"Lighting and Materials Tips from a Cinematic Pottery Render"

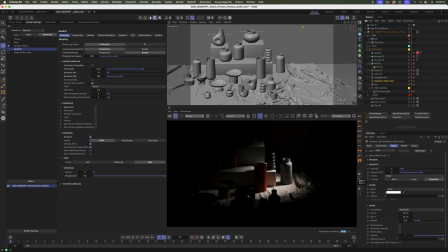496s
You can see how a focused light source that has the spread turned down can really add some drama in here and focus your attention on exactly what the artist wants you to look at, right? Like instead of just big soft boxes that are out here like this, okay?
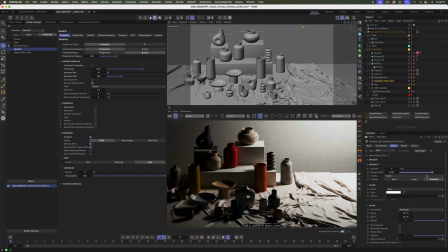517s
That looks like somebody left the overhead light on in the room
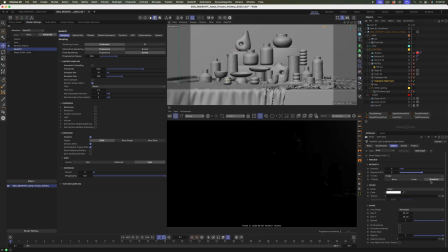521s
and does not look as artistic as this, right?
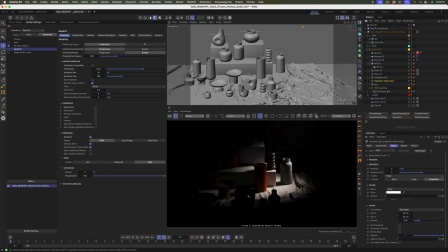527s
Can we all agree? I'm gonna go back to this. Just look at that light. It's beautiful. Okay, let's go with key light. This should be pretty bright.
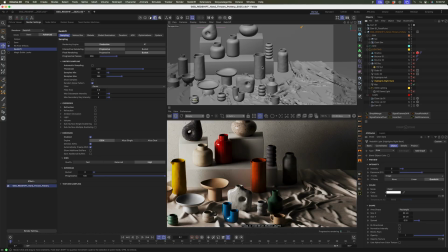536s
Thank you for naming all your lights here. It's always a little extra help. So this is nice.
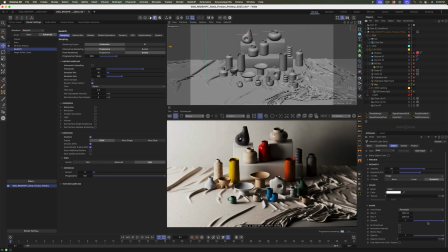542s
Again, we got some nice fall off. Let's see if this key has any spread. So no spread, but it is dialed in.
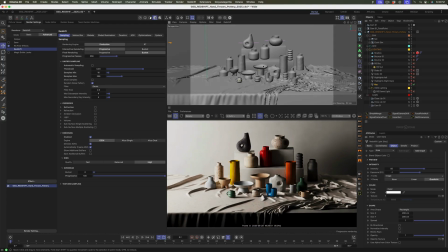548s
Like you could tell this looks way better than the other one when we cranked it up. Like this looks like a placed light off to the left with ton of brightness, and it gives you this nice little highlight as well.
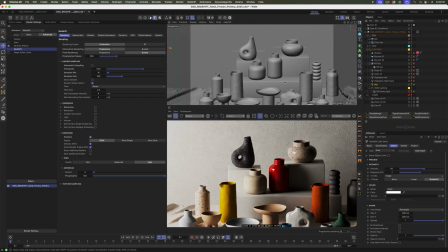559s
So let's zoom in. Yeah, that's really pretty. Okay, cool. So what else we got?
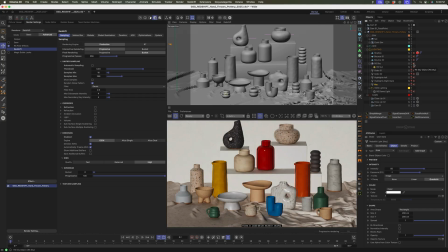565s
We got our gobos. Now we have our redshift sky. So let's turn that on. And this should be give us a little bit of color here. Looks like the sky is actually off. Looks like only this is literally only for the sun.
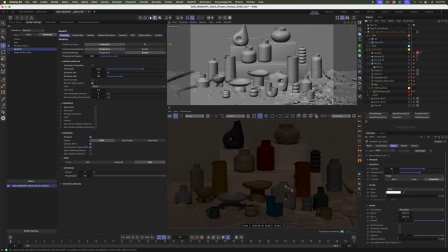582s
So this is just adding that little sunlight, this little glint here. And then our bounces. So now let's turn all this stuff back on. So we have our redshift dome light. Let's just do one by one.
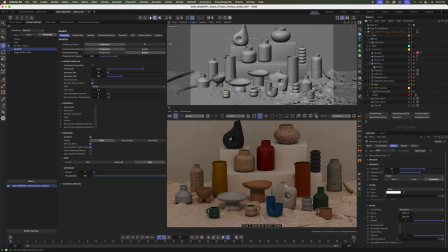593s
Okay, not beautiful yet. Let's wait on the key, actually. Let's do our highlights. Good. This should give us those pools of light that we looked at. Beautiful. Grabbing little attention. I'm definitely stealing that idea. Like little focused little lights there.
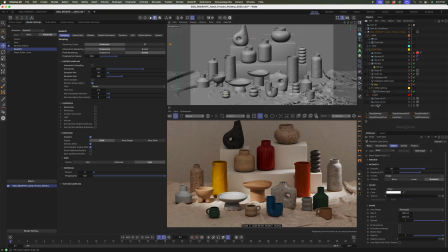612s
Let's turn on the gobos. We saw those before. Beautiful.
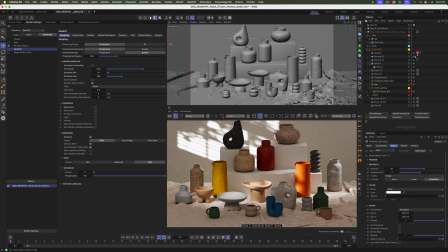618s
And let's go ahead and turn on the bounces. And we didn't look at the shadow. What is shadow doing? Sorry, I'm going all the way back. I got to see what shadow is.
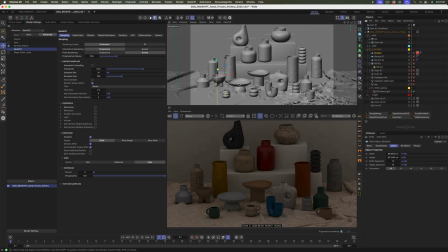628s
Where is it? Looks like this is adding shadow. Oh, okay. I bet if we turn on the key, there was something here, I bet, that he wanted to add a shadow to.
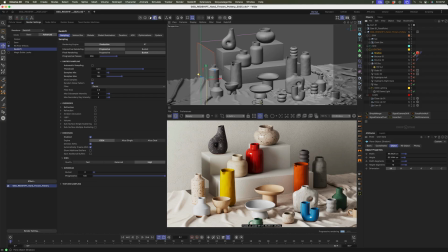646s
Look at right there. See that? See this shadow? I bet that's what that card is doing if we remove it. Look at that. So again, adding interest through contrast and shadow.
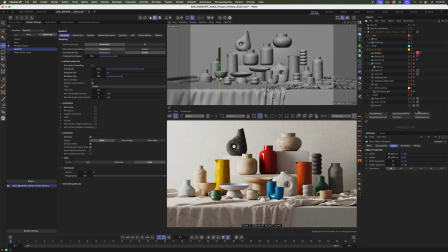658s
So even if it's barely visible, look at this. Let's just turn it on and see what we get. Just that. Like, see how bright this was? And I'm guessing, you know, I'll have to ask Dan about this.
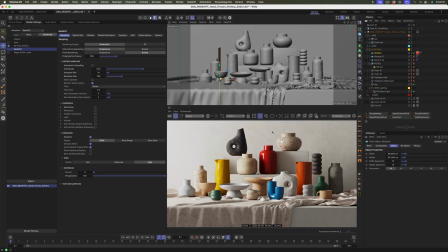672s
I'm guessing he was working on this and he saw that little area there like, okay, this is all great, but it's too bright in here. Like he probably liked this and like this, but this gets lost on the background. See, it's like, there's no, the texture isn't there. There's no gradient.
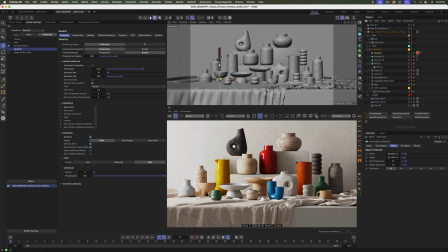687s
Literally one little card that is just there to block the light and it adds the shadow. It's beautiful. Okay, so let's turn it all back on. Let's take a look. Boom.
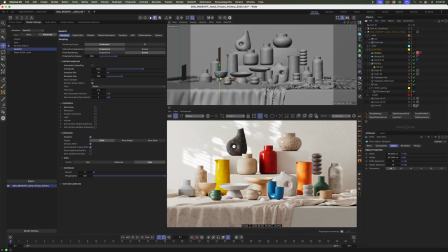700s
It's beautiful. Let's look at the other camera. So we have our close-up number two.
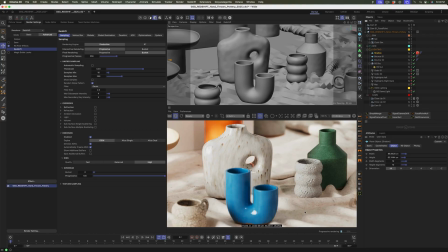705s
That's a nice one. We have our close-up number one. Gorgeous. And this reminds me, I wanted to look at this cloth setup because you could see... there's like a cloth here and it's really low res in the preview, but obviously he's cranking it up, adding some nice little fabrics from the material collection.
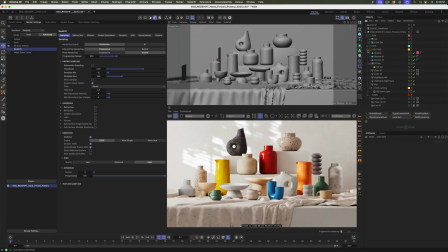724s
So let's go dig into that. Okay. So let's go into turn off lighting geo cloth sim. There it is. It's an environment. So it looks like he really just ran a cloth sim.
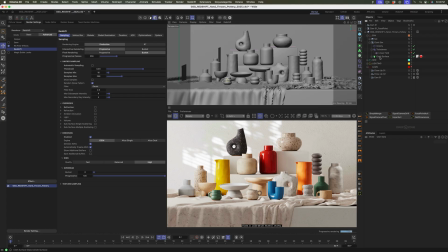738s
And because there's gravity in here, there's turbulence, there's the cloth surface simulation, and it's cached.